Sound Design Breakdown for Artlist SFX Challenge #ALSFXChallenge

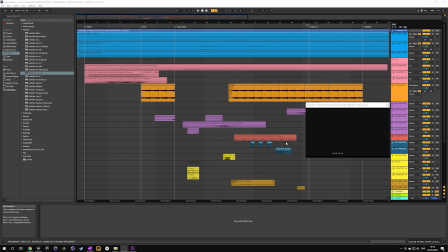[7:44]
And as you can see, the time is 7:15 and the deadline is 8:30 according to my time zone.
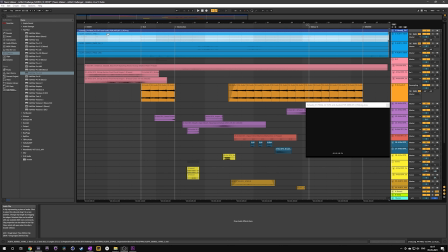[7:52]
So let's do this real quick. These 3 tracks out here you see are the production sounds. This is the atmosphere, which I imported from Pro Tools. Similarly, I imported the same production sound, which is, let's just hear it, right?
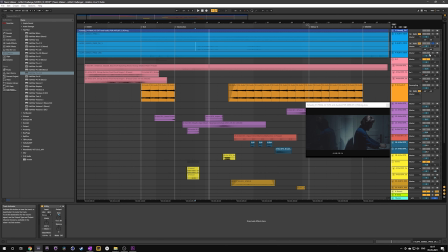[8:15]
This as well I imported from Pro Tools. I did some cleaning and separated out the ukulele part and the dialogue part and got it into Ableton. Next up I have this scene.
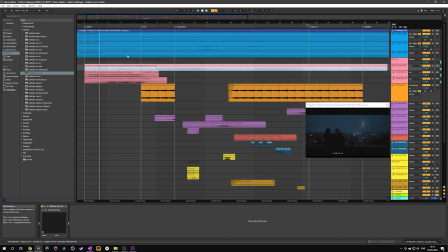It's just layered together between the howling wind and the strings.
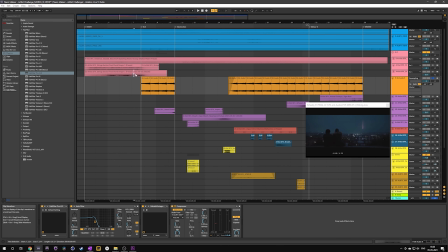[8:43]
So this part out here is the last bit of this loop over and over again. It has a low pass filter and it also is side chained to the ukulele,
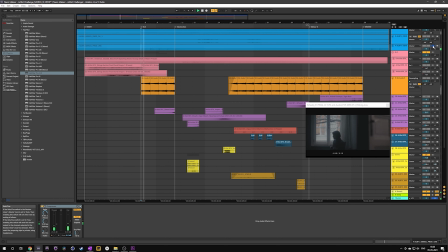[9:01]
which basically means that when the ukulele plays, this will have an audio duck in the start. Makes sense. This is a riser.
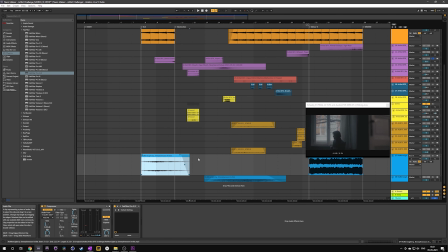[9:20]
I've put an echo on that. And the song, I've chopped it up into like 3 different parts. This also has been side chained to the ukulele.
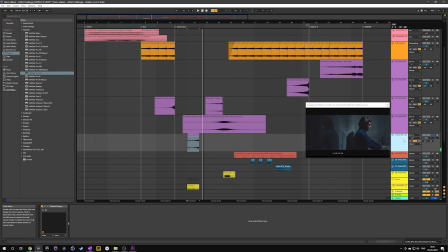Another riser. This is interesting. This is just the exhale part, but it also has been reversed and stitched together.
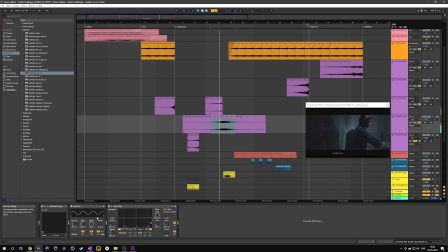And I've also automated the amplitude so it has this breathing, pulsating effect.
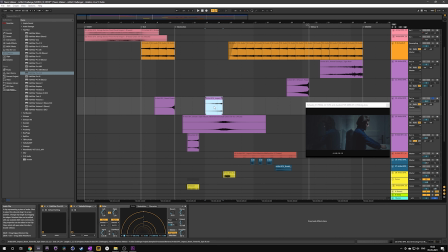[10:08]
Layering that up with this higher frequency sound just gives it a better touch. Oh, wait, yeah.
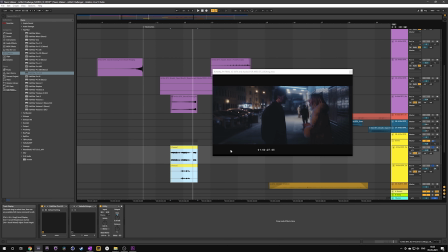[10:23]
This, in my head, is both of them talking. The higher frequency pitch is the woman and the lower frequency one is the man. And yeah, I know it sounds super weird, but in my head it makes sense. Yeah, I've never been to therapy.
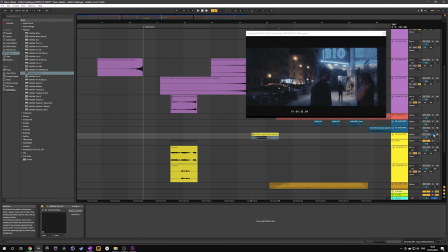[10:39]
Anyway, this part is another similar glitchy sound. Kind of linked together with the light switching off. I've also automated this to
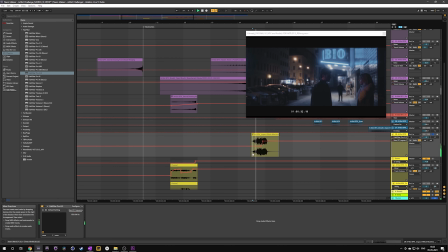[10:58]
have a better impact when the light goes off, sorry.
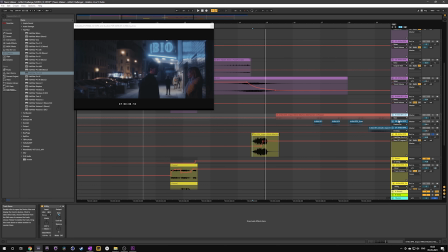[11:06]
Then we have,
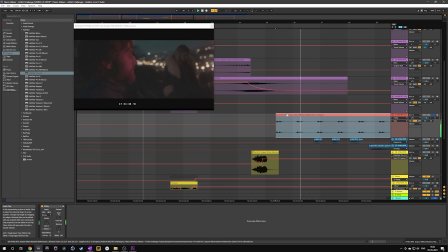[11:10]
so this is a heartbeat that I've derived from a pulsating glitch of sorts.
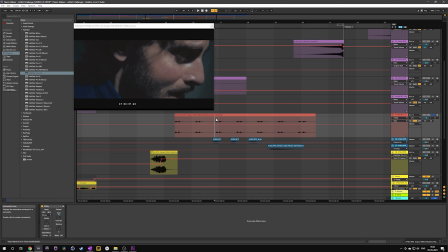[11:17]
I've made it pulsating, but I've also pitched it down as it goes forward. And in the end, it also gets slower.
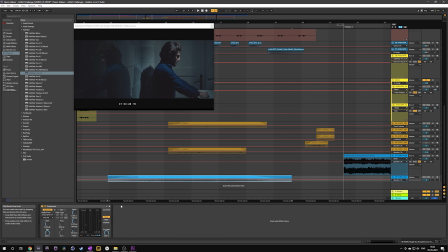[11:30]
I think I have sidechained that to this track because I want that heartbeat to be heard.
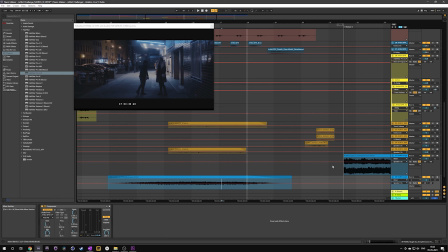[11:44]
It might get drowned within the sound, or else what do we have here?